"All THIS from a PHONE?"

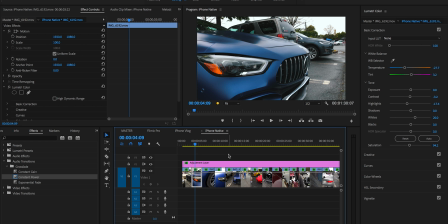If you would like to see where I got this particular LUT, it's by Daniel Schiffer, and I'll link to his channel down below. So this shows you what's possible with the native iPhone footage.
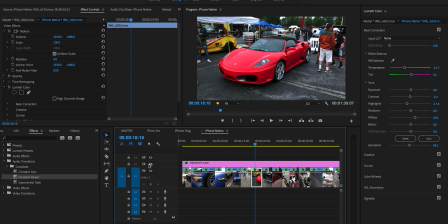Here's a shot of the Ferrari if I remove the LUT and then remove the adjustments. You can see how warm the footage was originally. But if I add it back in, turn the LUT back on, the image looks a little more cinematic.
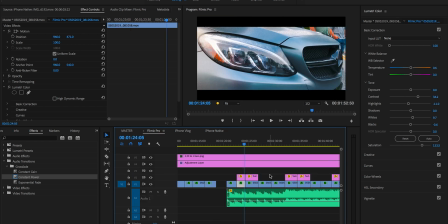I softened the blacks using the LUT provided by Daniel Schiffer. All right, now by comparison, this is the footage from Filmic Pro. So I'm using the iPhone, I'm shooting in 1080 at 60 frames here because I wanted to be able to slow it down.
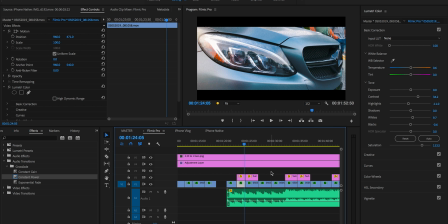One thing to note about all of this footage is that none of it was stabilized in post. So this is all handheld with no stability added by Premiere Pro. A lot of people add warp stabilizer and stuff like that if you want to iron out the footage, but I didn't for the purpose of these tutorials.
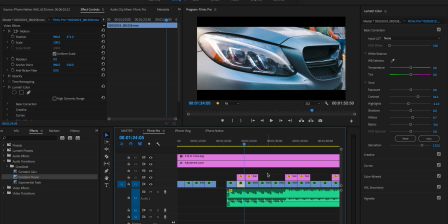So here's a shot of the Mercedes front end with all of the layers on. But if I turn off the cinematic bars, I turn off the LUT, and I turn off the adjustments made to the image, you see how flat the image is and how warm the image is.
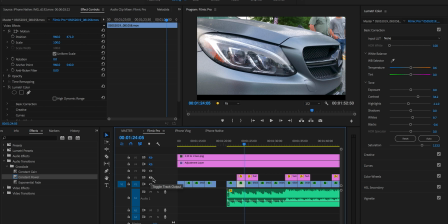Also, I cheated and I added a sun flare. You might notice right here when I turn that off. I added a little fake sun flare because I noticed the warmth coming in from the edge and I thought it would make it look a little fancier, a little more cinematic. So if I slowly build it back up, I turn on my initial lumetri adjustments where I cooled down the footage.
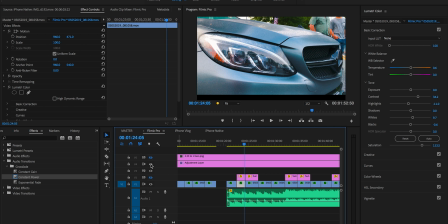Then I turn back on the LUT by Daniel Schiffer, which really gives it a nice kind of orange and teal look, very subtle. I dialed down the opacity. You can see that here in the creative tab. And when you dial down the intensity, here's the LUT layer, and I have it dialed down to 65.
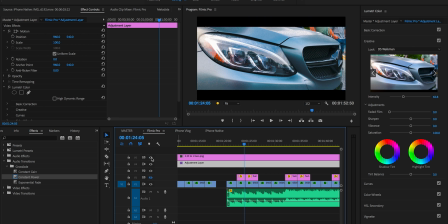So I dial that down, I'll add the bars back in to crop in on the image, and then I'll add back in the sun flare. And that is the completed image. And here's what it looks like as it plays back.
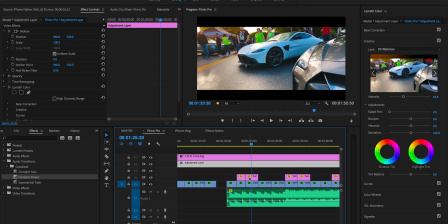This image also has a fake sun flare. You can see this layer right here of the fake sun flare, as does this image.
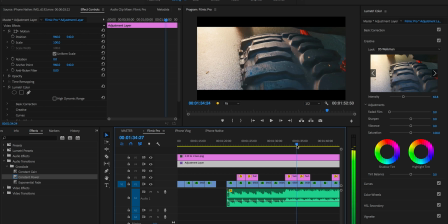Now the quality of this image, if you really look at this tire from the monster truck, the color data in the footage coming out of a phone is phenomenal. Filmic Pro does an amazing job of packing a lot of data into the file so that you can extract it and color correct it as much as possible. Now, I apologize for the shaky footage, but other than that, what the iPhone can accomplish, as well as the Pixel and some other high-end phones like the Samsung Galaxy, is very impressive. And it just goes to show you that you don't need super fancy equipment to start a YouTube channel or to even make decent YouTube videos. Some of my old videos, one that I did at Stance Nation or Slammed Enough, I don't know, one of them, I'll link it in the description. I can't remember. I shot entirely on my phone because I might have forgotten my camera battery. Maybe. Anyway, I shot it entirely on my phone and it turned out, not half bad, and the footage held up pretty well, especially using Filmic Pro. So if you found value in this video or you think about implementing any of these tips, please consider leaving a like and a comment on the video, or if you'd like me to cover any other topics or tips so that you can shoot better car and motorcycle videos, let me know in the comments and I'll do what I can to cover them. Thanks as always for watching. Ride safe, drive safe, and I'll catch you in the next video, and I'll definitely do a tour. I'm intentionally not showing you around because I think that'd be a lot of fun. It's been a long time that I've lived in my old house and we're very happy to have moved. Also, I need to do a video about the Corvette because it's been a while and it's not working. It's not working.